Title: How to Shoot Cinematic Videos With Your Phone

And if you don't have any of these frames per second available in your phone, I know some phones have 30 frames as the max, especially those low budget phones. Just use that particular one you have in your phone. It's not a problem. At the end of this video, I'll give you a particular trick that will still make it feel like you used 120 FPS or 240 FPS. So the next shot we're going to take now is cinematic close-up shots. We use it when we want to, emphasize on a particular detail or subject.
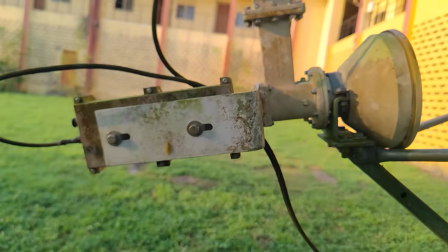(4:38)
The aim here is to, get a very sharp focus on the subject while blurring the background.
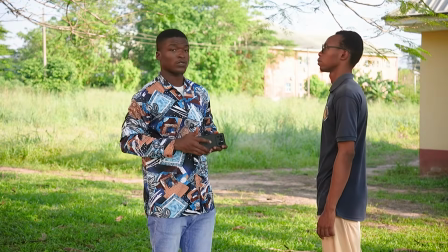(4:44)
So the most use case for these close-up shots, you must have seen them in movies,
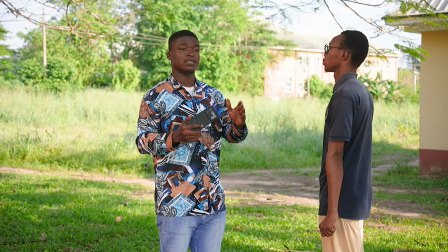(4:48)
where two characters or a subject is always kept in focus and the background is blurred.
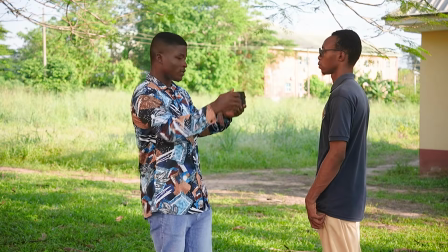(4:54)
That cinematic feel is what they want to achieve. And to achieve this, I have Ben here as my subject.
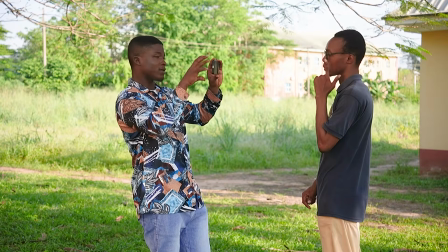(5:01)
Okay, so Ben is in front of the camera now, and you can see that he's not well focused.
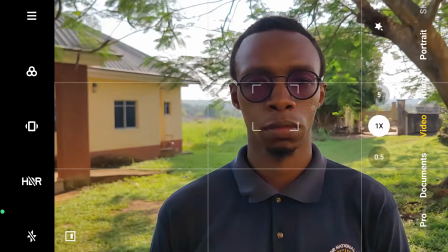(5:07)
So I'm going to get a desired focal length and then lock my focus there and adjust my exposure.
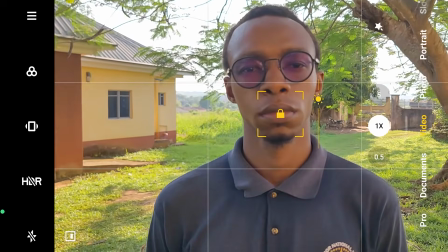(5:15)
Okay, now the background might not be too blurry because I'm kind of far.
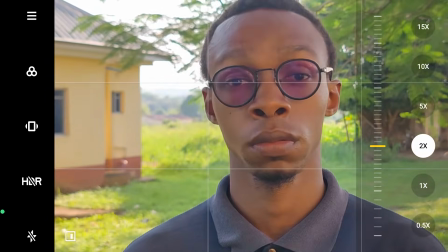(5:20)
Okay, and if I use maybe a wider lens like 2x and go a bit, but you can see the background is getting blurry now,
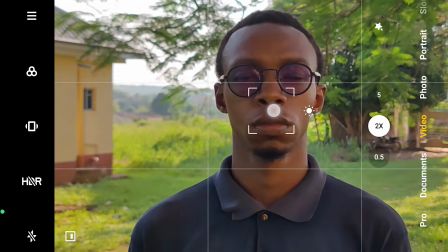(5:29)
and I will lock my focus, increase the exposure a bit,
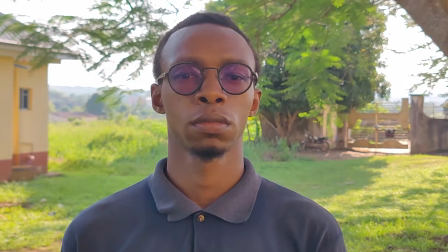(5:35)
then start recording. You can see how the background is blurred.
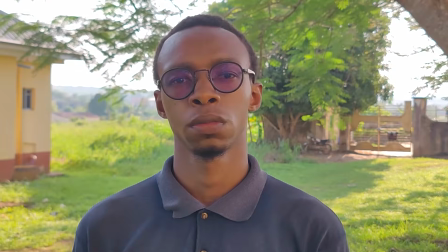The next shot on our list is the push-in and pull-out shots. Now, this shot is used to create emphasis on a particular subject.
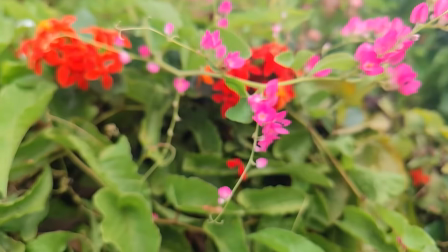(5:56)
Most of the time, it is used to achieve this slow cinematic motion, you know, bringing a subject closer to the camera and into focus. What do I mean? Take a look at this leaf here. You can see a red material here.
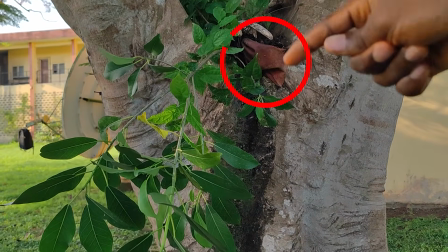(6:13)
That is the subject I want to actually capture. But I don't want to focus right away from this distance.
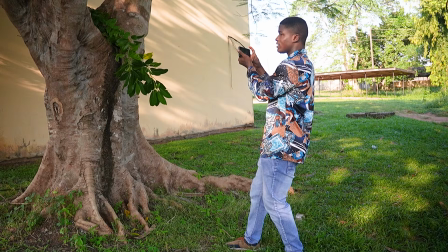(6:20)
What I will do is to get a cinematic push-in,
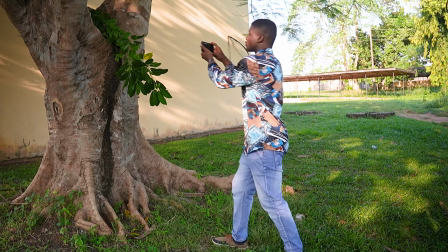(6:26)
you know, I'll have to go close to the subject and then
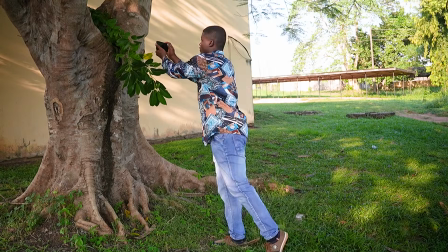(6:31)
get my focus of the subject here and then come far to the distance.
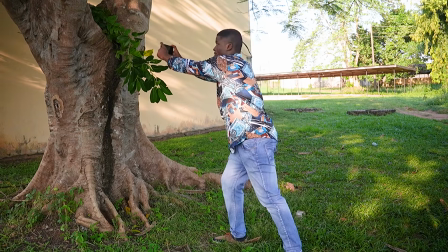(6:37)
Observe my body posture. Instead of me to walk, I'm actually doing this in order to cushion the shake here.
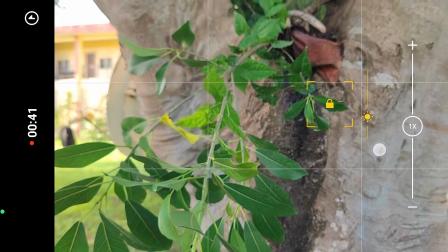(6:45)
Okay, so I'll reduce the exposure. Okay, so you can see that some of the subjects are
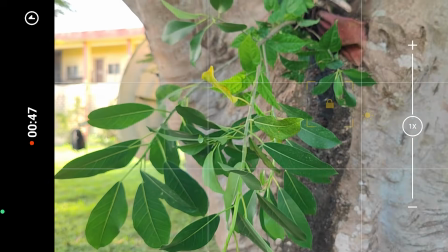(6:52)
not in focus from this distance, especially the red material, like I said here.
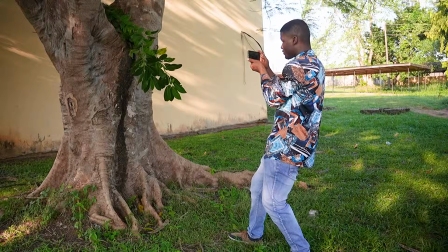(6:57)
This one here, when I start pushing in, you can see the subject coming into focus.
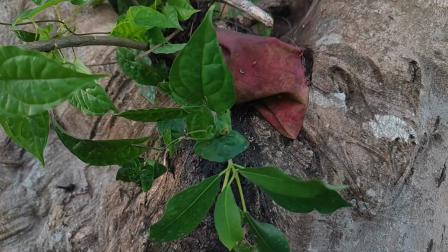(7:06)
You see the subject is now clearly in focus.
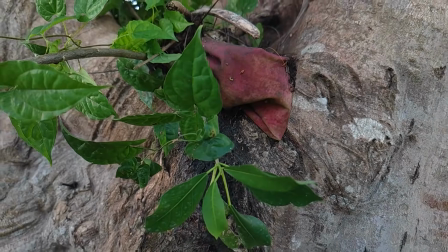(7:10)
Okay, on the same hand, if I want to push out now, the subject goes out of focus. When you want to achieve a pull-out, you can equally do the opposite of what I just did.
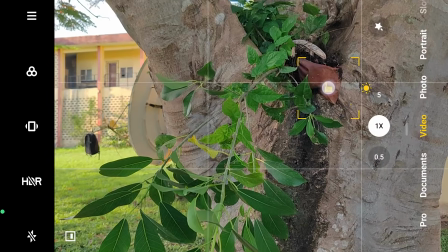(7:24)
That is, you lock the subject at this particular distance.
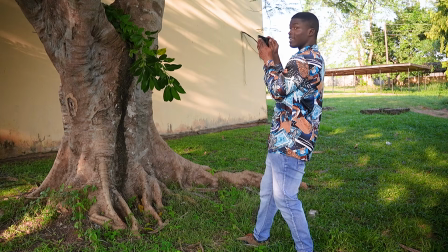(7:29)
This is where your focal length is. This is where you want to get the subject in focus. So I'll go in here.
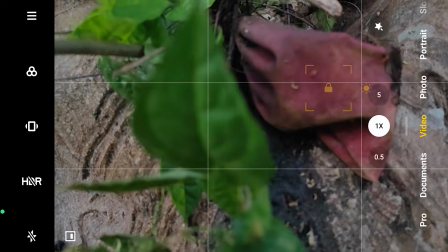(7:35)
You can see the subject is out of focus here. And then pull out.
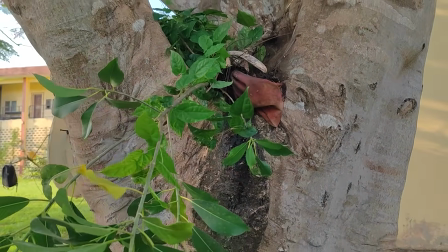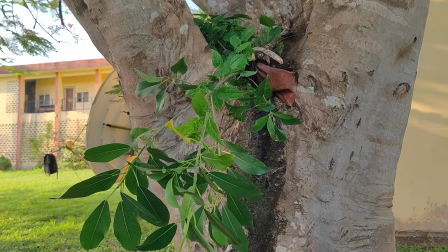(7:48)
The subject is now in focus. This is what I wanted to achieve. So this next shot I want to show you is one of my favorites. In fact, you hardly see a Hollywood movie where they don't use this particular cinematic shot. All right, so what you need is a subject in your front and another subject at your back. What we call foreground and background. Now, we call this the reveal shot.